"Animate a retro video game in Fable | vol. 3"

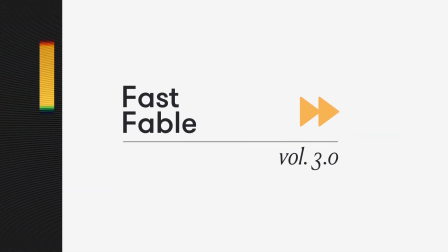0s
Hey guys, welcome to a new Fast Fable. Today we're going to be animating some type in a short game of Pong.
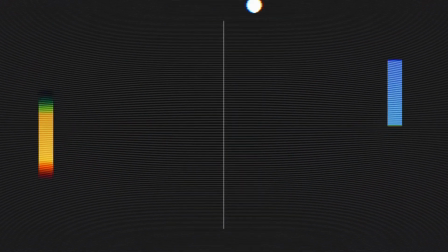5s
In order to create these quick transitions between words, we're going to be focusing on curves, and towards the end, we're going to stylize everything by adding a few effects.
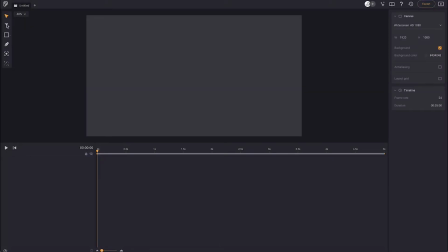12s
We're going to start by making a dark gray background and creating a new text layer. I've picked Roboto Black, but any typeface will do.
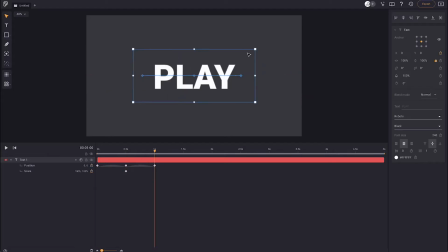19s
Except Papyrus, I'm sorry, but Papyrus won't do. We're going to move, rotate, and scale this layer for about 2 seconds, and then we'll change the curves to exponential.
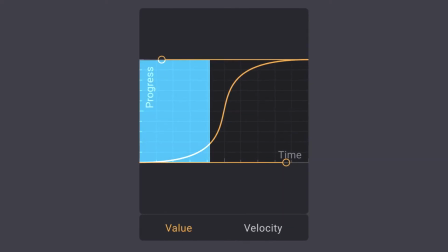27s
This type of curve will create a very slow acceleration and deceleration, but a very high speed in between.
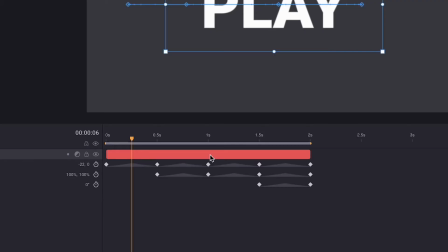32s
This is the sweet spot to transition from one word to the next. All we need to do now is duplicate and trim the layers at their fastest point, transitioning seamlessly from one word to the next.
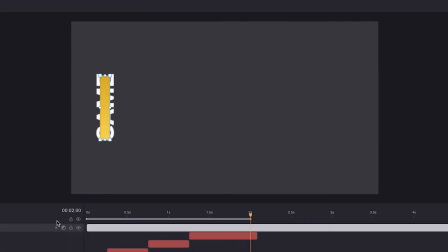41s
Now we'll use the rectangle tool to create a couple of very accurate tennis table paddles. We're going to transition from the last text layer game into the left paddle by using the same technique.
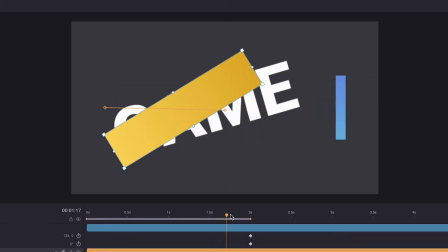50s
We'll first apply the same animation to both layers and then trim them so they switch at the exact moment.
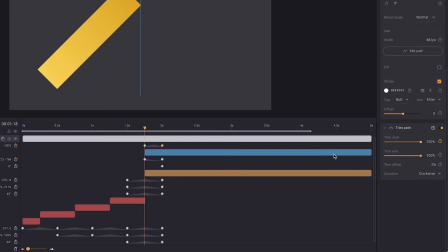55s
We're also going to draw a line down the middle and animate it using trim paths. Now for the ball, we're going to create a circle and have it animate parallel with the text.
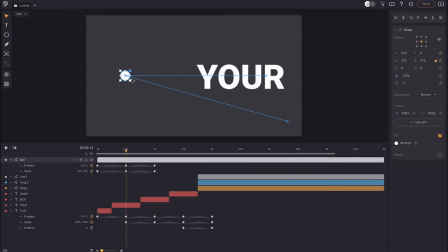63s
All we need to do is match our previous keyframes and animate the circle in ways that fill the composition.
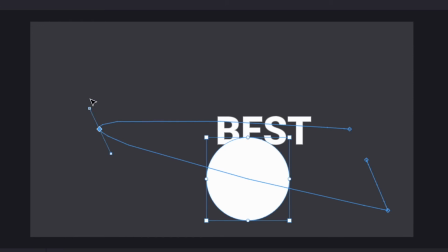67s
Quick tip, if you hold Command or Alt and click on the path's anchor point, you can create a bezier and curve the paths.
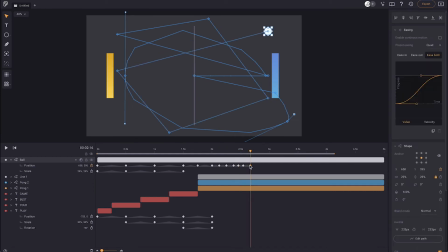73s
To create the game of Pong, we'll animate the ball first and then reposition the bars accordingly.
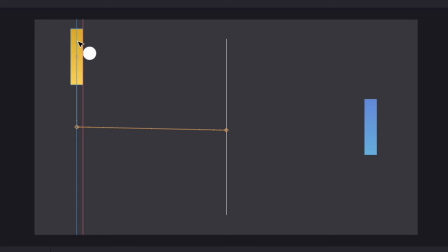77s
This way we can create an interesting ball animation without being restricted to the bar's movement.
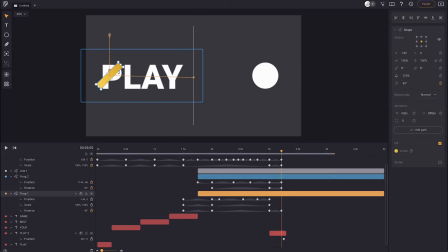82s
To loop this animation, we're going to match the last frame with the first one by transitioning one of the paddles into the first word and by bringing the ball back to its starting position.
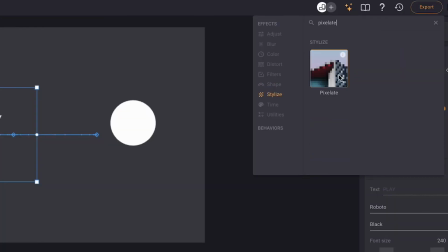90s
Finally, to make this look a little more retro, we're going to apply a pixelate and motion blur effect.
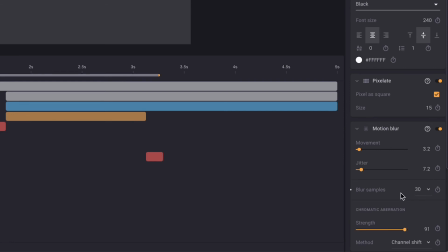95s
Within the motion blur, we're going to bring the chromatic aberration way up to get some nice colorful blurs.
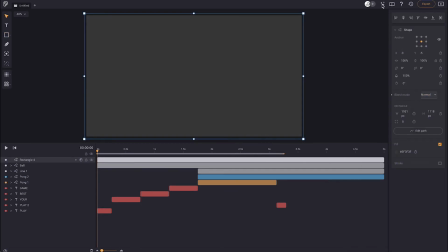100s
Overlaying everything with a rectangle with green effect applied will give these blurs a nice texture.
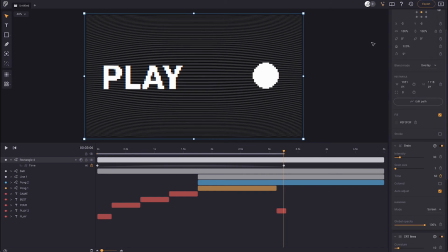105s
We can also add a CRT effect to make this game of Pong feel a little more authentic. And that's it!
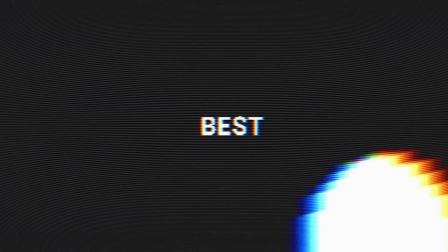110s
Remember to use the speed of animations to your advantage when transitioning from object to object. You can even use it to switch up entire scenes.
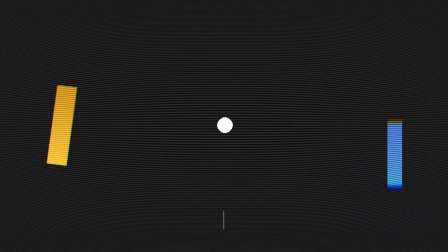117s
Catch you guys on the next one!